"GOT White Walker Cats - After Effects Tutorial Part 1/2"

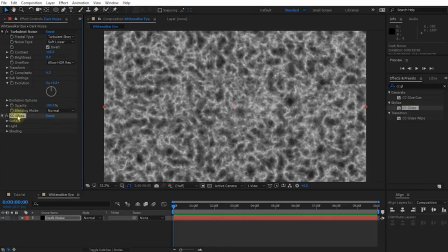274s
And come into the settings for the CC glass effect, expand the surface tab, and let's change the bump map from dark noise, which is the current layer, over to none. And then let's lower the displacement to minus 150, minus 200 to create this really nice organic sinewy pattern.
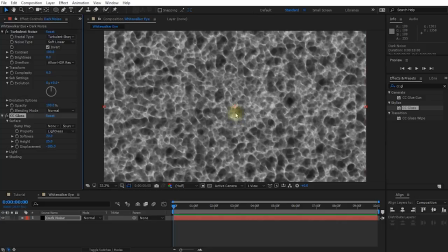292s
And this might start looking a little bit familiar to my energy ball tutorial, because we're using kind of similar techniques here. That looks quite nice. Let's zoom in.
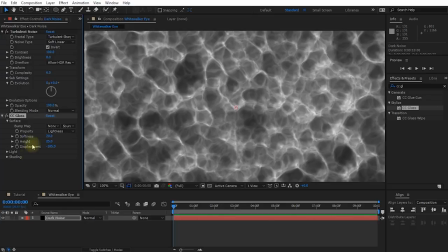301s
And one thing I actually do like to do after I've done turbulent noise or CC glass or other things, I'd like to sharpen this just a little bit. And for that, let's apply a simple unsharp mask to our layer. And just kind of makes it just that little bit crisper. So this is without the unsharp mask, and this is with it enabled.
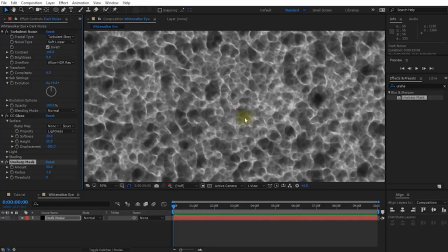317s
And it's just that little bit crisper. Next, let's deal with the color, because obviously White Walker eyes aren't actually white. They're kind of blue, like a white-ish metallic-y blue. And for that, let's simply search for and apply a tint effect.
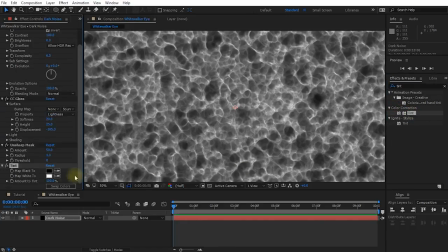332s
And I'll use color correction tint. So let's just apply that to our layer. And map white 2 under the tint effect settings.
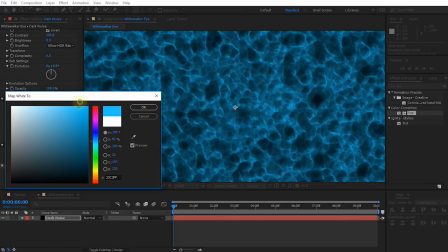339s
Let's change this over to the actual blue that we want. You can see immediately it shifts to the blue.
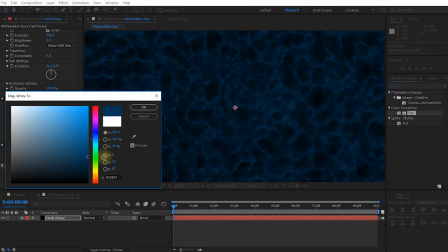344s
So what I want to do is I want to go blue, but I also want to go fairly dark. I kind of want a really darkish blue and maybe a little bit of a green
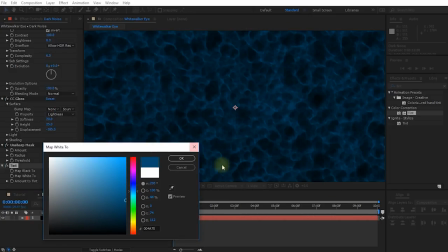352s
tinge, so that we're going to layer different types of noise on top of each other to create a bit more of an interesting look for the eye. And I want the lower ones to be a little bit green tinted, and then the top one is going to be a little bit more bright and blue. So I'll just push a little bit green into it, not too much. So maybe that looks all right.
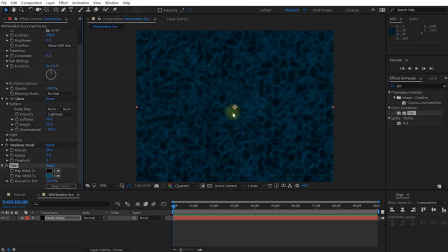368s
And now if we zoom out, yeah, I could imagine this being an eye, but it's too regular. If you look at an actual eye, maybe let's bring up that reference image one more time.
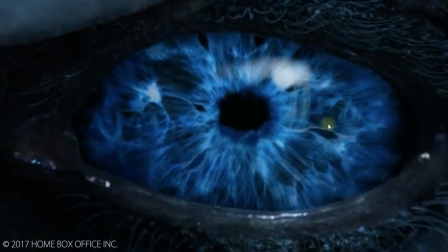378s
You can see that the noisy pattern of the iris seem to converge inward towards the pupil, so let's create a similar look.
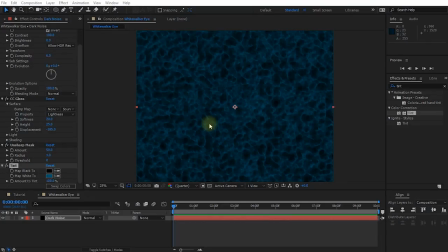386s
Now, there are a number of different ways to achieve that in Adobe After Effects. Let me actually just go into this layer and collapse all of my effects, because we are collecting quite a few of them. One of the easiest ways that I found in Adobe After Effects to create like an eye style look is actually to use the liquify effect.
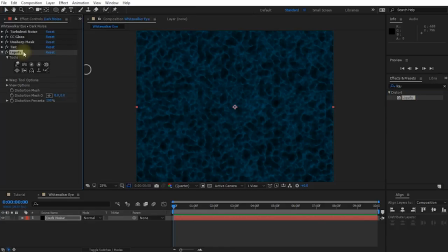402s
So let's search for and apply the liquify effect to our layer. The liquify effect essentially allows you to draw distortions onto your layer. And under the tools, you have a whole bunch of different options of how you want to distort your layer. Over on the first row and the right, I'm going to select this pucker tool here.
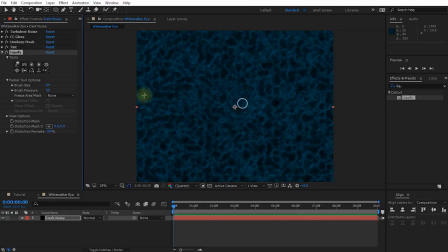419s
I'm going to expand the pucker tool options because right now my brush is really small. So let's just jack this up quite a bit. I can't go bigger than 600, unfortunately, but let's come onto our layer. And let's just click and drag right in the middle here. And you'll see what's happening is that I'm kind of pushing the noise pattern inward,
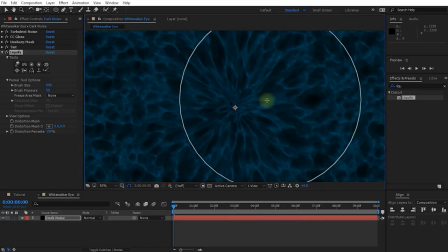437s
so it looks like it's converging in on the middle of the layer, where we'll obviously still have to create the actual pupil. I'm going to kind of draw around just a little bit as well to kind of distort a little bit around the edges. And I don't want this to be too even, so I'm just going to click a little bit, kind of just distort a few of the outside areas of this eye,
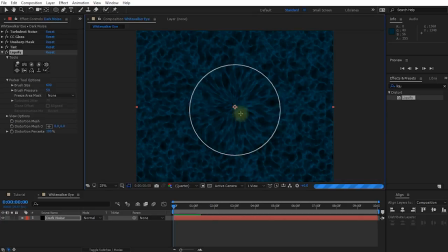455s
just to give it a bit more of an interesting pattern around the pupil. So obviously I want to make sure that everything kind of converges very much towards the center here. That actually looks pretty good, but because we don't yet actually have a pupil, it also still looks kind of weird.
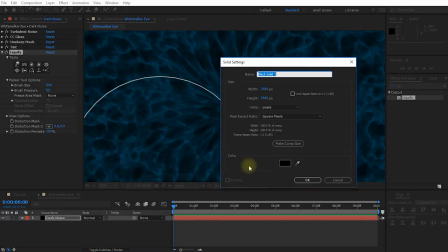470s
So let's create a new solid layer. This one I'm going to call Iris Matte. And again, I'm just going to leave the color on black. Let's hit OK. And let's grab the ellipse tool.
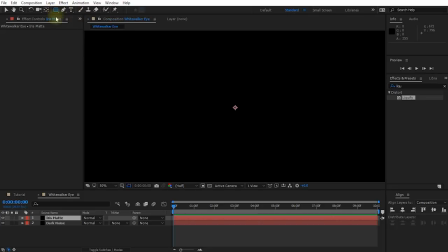480s
And sometimes when people are on this mask tool, they have a rectangle tool. Just click and hold to kind of have a selection of different masking tools.
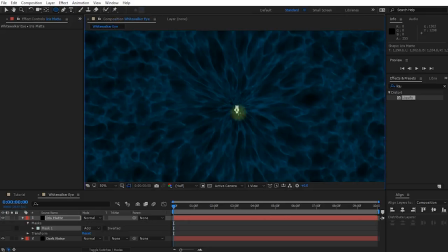487s
So let's pick the ellipse tool, click in the middle. And let's just drag this out and hold down control to make sure the mask remains centered. I'm going to drag this out. And now you can create any shape you want. You can have a lengthy eye or a very, you know, narrow vertical one.
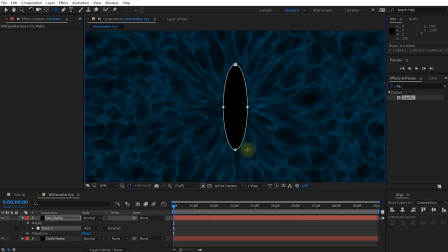501s
And because I do want this to match a little bit of a cat, so I'm going to go quite narrow and pull this up. It doesn't need to be too big because we have a lot of layer to play with. So I want to place my pupil fairly small right here in the center of the layer.
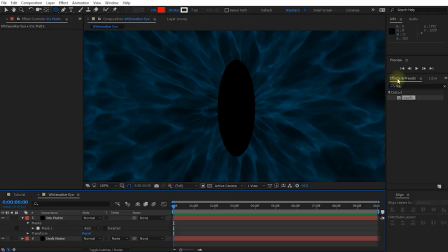515s
So right about there looks all right. But it is much too even, so let's come into our effects and presets panel and search for the turbulent displace effect.
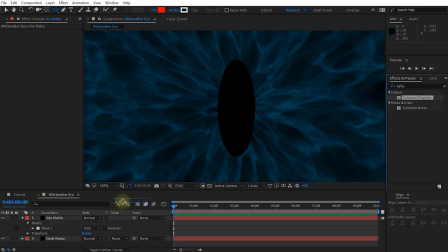523s
Let's apply the turbulent displace effect to our iris matte layer. And right now that is much too big, so let's just lower the size to maybe just a little bit, maybe 25-ish. It depends a little bit on the size of your layer and the size of your mat. So I kind of just want a little bit of noise around the edges.
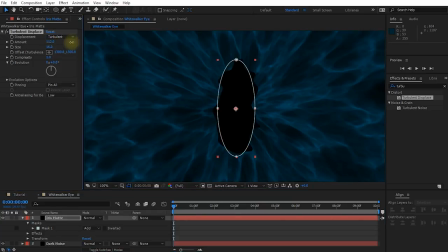541s
So maybe I'll go 15. I just want this to look a little bit irregular. You can kind of push this up a little bit more or less, depending on how noisy and rugged you want the pupil to look. So that's not too bad. I'm also going to expand the mask itself and just feather it out a bit, maybe 10, 15, just a little bit, so it kind of blends in a little bit nicer.
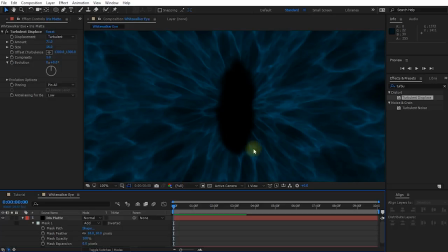560s
And that's actually not looking too bad. Now, the last thing I want to do with this bottom layer is that usually when you look at an actual eye, the iris actually comes together around the rim of the pupil. Right now, it looks like our noise pattern just pushes all the way to the middle of the layer.
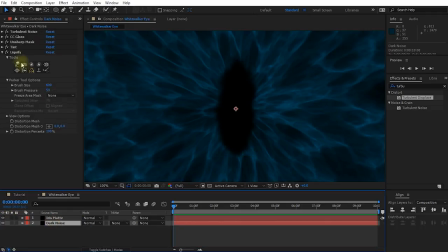575s
So what I want to do, I want to come back to my dark noise layer, reselect the liquify effect. And what I want to do is I want to select this tool here on the bottom right, which is the reconstruction tool. And it allows me to essentially undo distortion. And right now my brush is way too big, so let's lower the brush size.
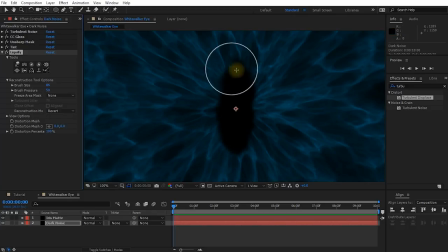592s
And I essentially want to reconstruct and undistort the noise just around the rim of the pupil. So it looks like the iris reaches up to, but doesn't go behind the pupil. Let's bring this in just a little bit. And I'm also going to lower the brush pressure to maybe 20.
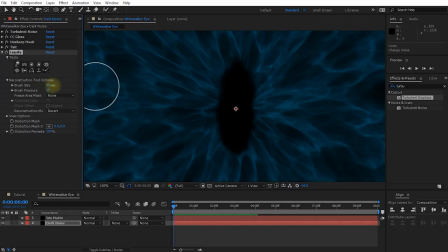608s
I just want to very lightly undistort this essentially. It'll make the brush just a little bit bigger again. I'm just going to kind of draw a little bit. Now, my computer is getting a little bit slow, but you can see how we are creating more detail again around the rim of the pupil.
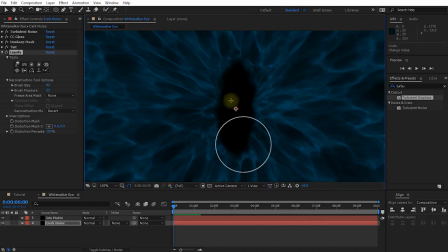623s
How the iris looks like it's actually connecting rather than just going behind. This will greatly help making this look like an actual eye. Well, a White Walker eye at least. I might actually also paint on and reconstruct a few spots here and there on the iris itself,
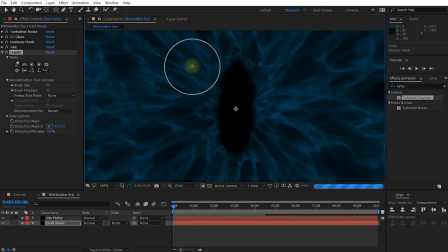639s
just to add a bit of more interest and variance to our eye. Feel free to do this as you please. I really just want to add a little bit more detail into the layer. Yeah, I think that'll do. So now we've created the noisy background pattern for our White Walker eye.
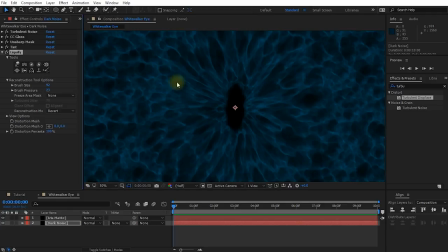655s
Now, in order to add a little bit more interest and depth to this eye, I want to add a second layer. Right now, however, my iris matte, and I'm just realizing as I'm editing this video that this layer should really be called pupil matte. This layer right now is just a solid layer on top of my dark noise.
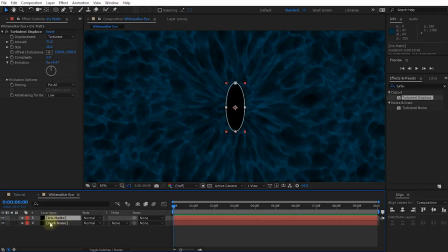673s
I'm instead going to use this layer as a proper track matte, and for that simply change the track matte option on the dark noise layer below from none to alpha inverted. It will look exactly the same, but now the pupil is actually being cut out of the noise layer below. It just makes it a little bit easier to work with.
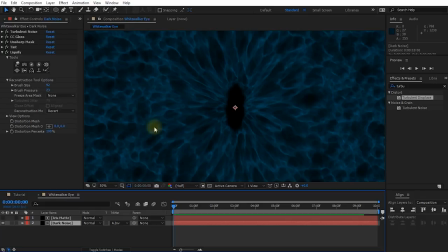691s
Also, because I'm going to add another layer of noise on top of this one and blend them together, I think I kind of want the bottom one to be just a little bit darker. So I'm going to come into my turbulent noise settings. Let's bring in the contrast a little bit.
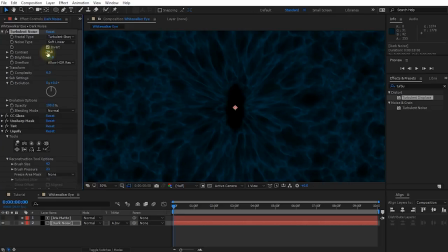703s
Let's also really lower the brightness until this is pretty dark. Yep, cool. I think that actually looks all right. Now, with the dark noise layer selected, as well as the iris track matte on top, press Ctrl D to duplicate those layers. And I'm going to rename this second, this top dark noise layer, to bright noise.
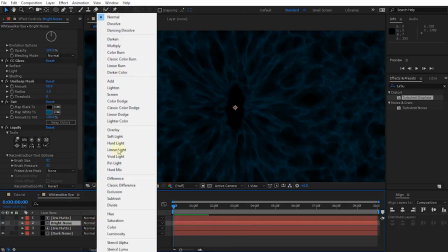722s
And I'm going to change the mode from normal over to add.
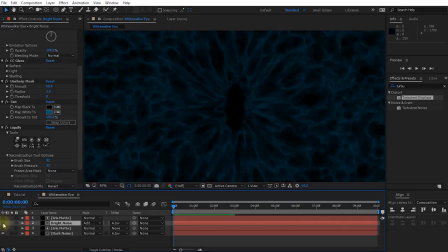725s
Now, because right now both of these noise layers are exactly the same, essentially just got a little bit brighter.
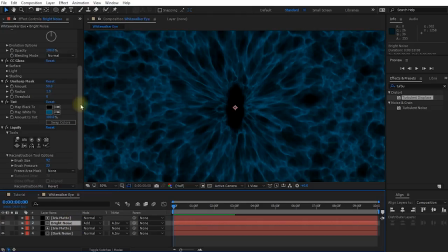731s
But with my bright noise layer selected, let's come back up into the turbulent noise effect. Let's start changing some of these settings. For one, I'm going to jack up the evolution quite a bit just so that those two layers are pretty offset from one another. I'm also going to expand the transform, and maybe I'll just scale this up a little bit, maybe 150 or 200.
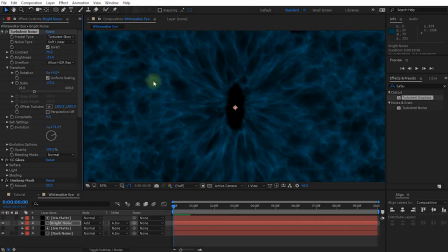751s
I'm going to play with this later and obviously tweak this to your liking. Next, I also want this top layer to be quite a bit brighter than the one at the bottom. So I'm actually just going to push up the brightness, maybe to around zero, but I'm also going to increase the contrast because I don't want quite as much of this eye to be bright.
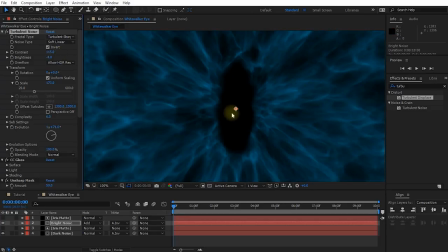767s
So yeah, maybe around 100 is actually not too bad. That actually looks kind of cool.